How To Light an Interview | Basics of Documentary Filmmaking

Welcome to the bread and butter, to any testimonial talking head broadcast package or documentary film, The Humble Interview. And at the risk of me insulting your ability to read a YouTube title or a thumbnail, we talk about interview lighting. There are so many things that go into an interview, but today we are just going to talk about some lighting setups that I use in my documentary and broadcast productions to get the right look for the right interview. And I'm keeping my talking head look simple so that you can see the difference in what happens when you actually use more elaborate lighting setups to get a good looking interview. We're doing three setups today. Let's talk about number one.
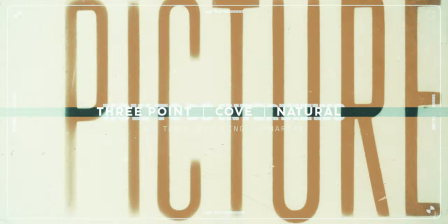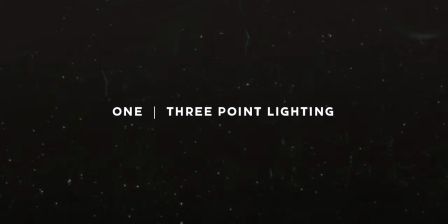44s
The three-point lighting setup. All my film students out there or all my people that started on broadcast journalism, this was probably the first lesson you ever got taught in the world of lighting. Three-point lighting system utilizes a key light, a fill light, and a backlight in order to fully separate your subject from the background and give them that nice etched out pop to make your character stand out from whatever surrounding you have them in. And for me, it's the when in doubt, do this kind of lighting setup for interviews.
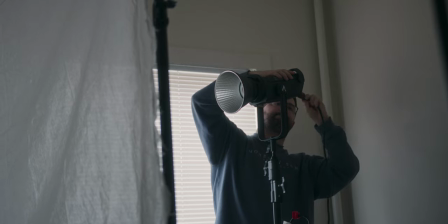72s
For this setup, my key light is going to be the Aputure 300X going through this large sheet of bleach muslin,
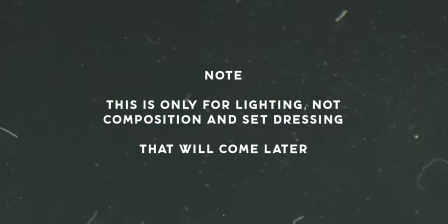79s
which I set up on a pretty cheap and simple crossbar. I do have the Light Dome Mini 2, but I think it's a little too small to be using for a key light here. I mean, look how sharp the light looks as I'm using it for my talking head portion here.
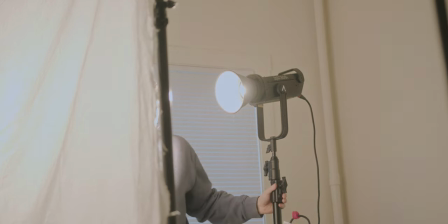92s
So I'm going to set up this much bigger source of diffusion in front of my key light to get a more softer look for my subject, which is me.
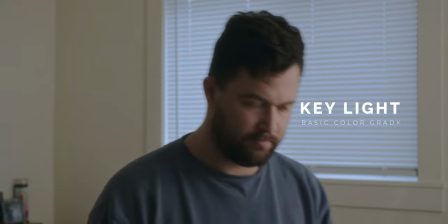101s
The bigger the source, the softer the source. And then we'll just have the Fresnel cone attached to the front of the 300X, and that is our key light.
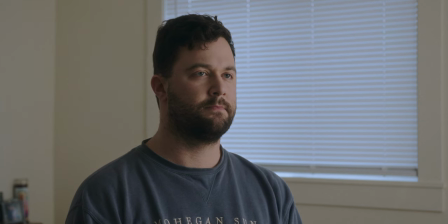108s
Our fill light will be the Amerine 60X with the Light Dome Mini 2 in front of it.
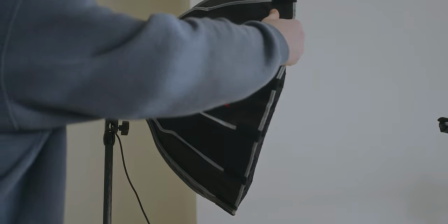114s
It's important to know that in the three-point lighting setup,
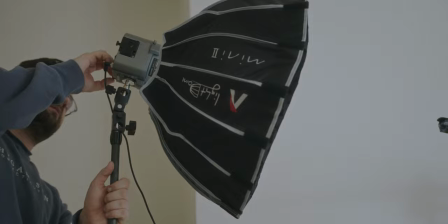116s
diffusion is highly sought after because we're trying to add a sense of beauty and a sense of softness to the skin tones of our subject. We're not trying to be too gritty. We're not trying to be too edgy here. We're really just trying to get a soft, pleasant look for anybody that would be on camera.
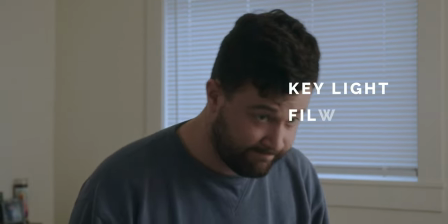132s
The MRN60X is a much smaller output light in comparison to 300X.
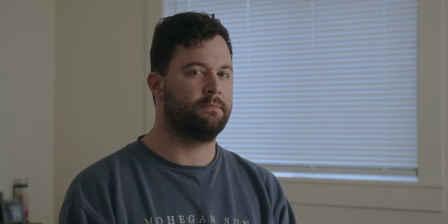136s
So when we put a soft box in front of it, it acts great as a fill light on the shadow side of the subject, even when put all the way down to a single digit percentage. Now, I personally would not do this, but this surely is a way if you really are trying to get a solid lift out of your shadows. Personally, what I would do is actually not use a light as the fill source. I would instead use a bounce source to achieve the look. But for now, this will do as our fill light. And for an edge light, we will have my PavoTube acting as a backlight, edge light, hair light, whatever you want to call it.
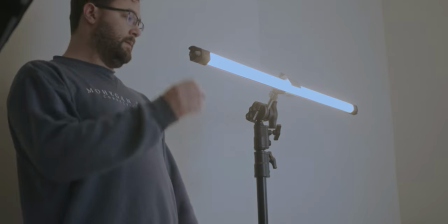172s
This light simply serves as a little subtle touch to separate our subject from the backdrop.
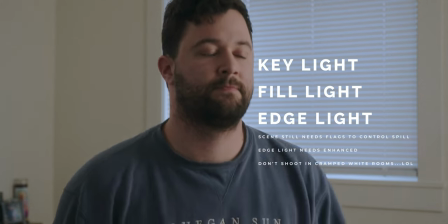178s
Think of it as using light to carve out your subject and really make them the most pronounced thing that you are seeing in the image.
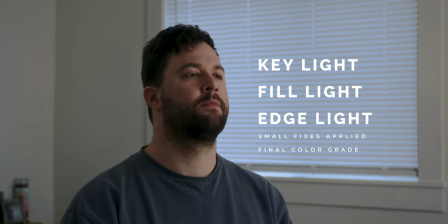186s
Sometimes edge lights can be too much, sometimes they can be very subtle. It's kind up to you to make that distinction but for me i am using the pavo tube diffused with some leftover bleach muzzle in front of it i'm literally setting it to one percent because i'm just trying to get this little outline of light on my back shoulders and my hair just to give that final touch of separation that is my three-point lighting setup the advantage of the three-point lighting setup is that in
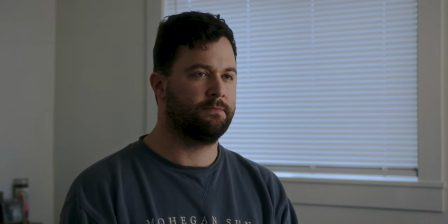213s
theory you could be in any environment in any scenario and know that you can have control of at least the lighting that goes into your subject.
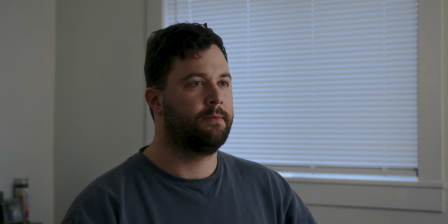220s
As you can see in this shot here, I have window lighting and natural lighting, but I want control over it.
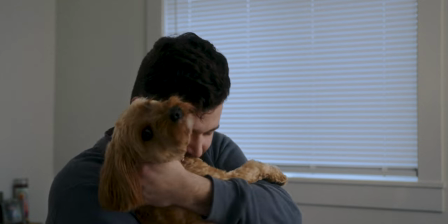226s
So I expose my camera to those windows, control my highlights, and then I let the three-point lighting setup actually get me the look I'm looking for. And this is a very plug-and-play kind of system. Instead of using the Amaran 60X, you can replace it with a bounce card to get less of a source acting as your fill light.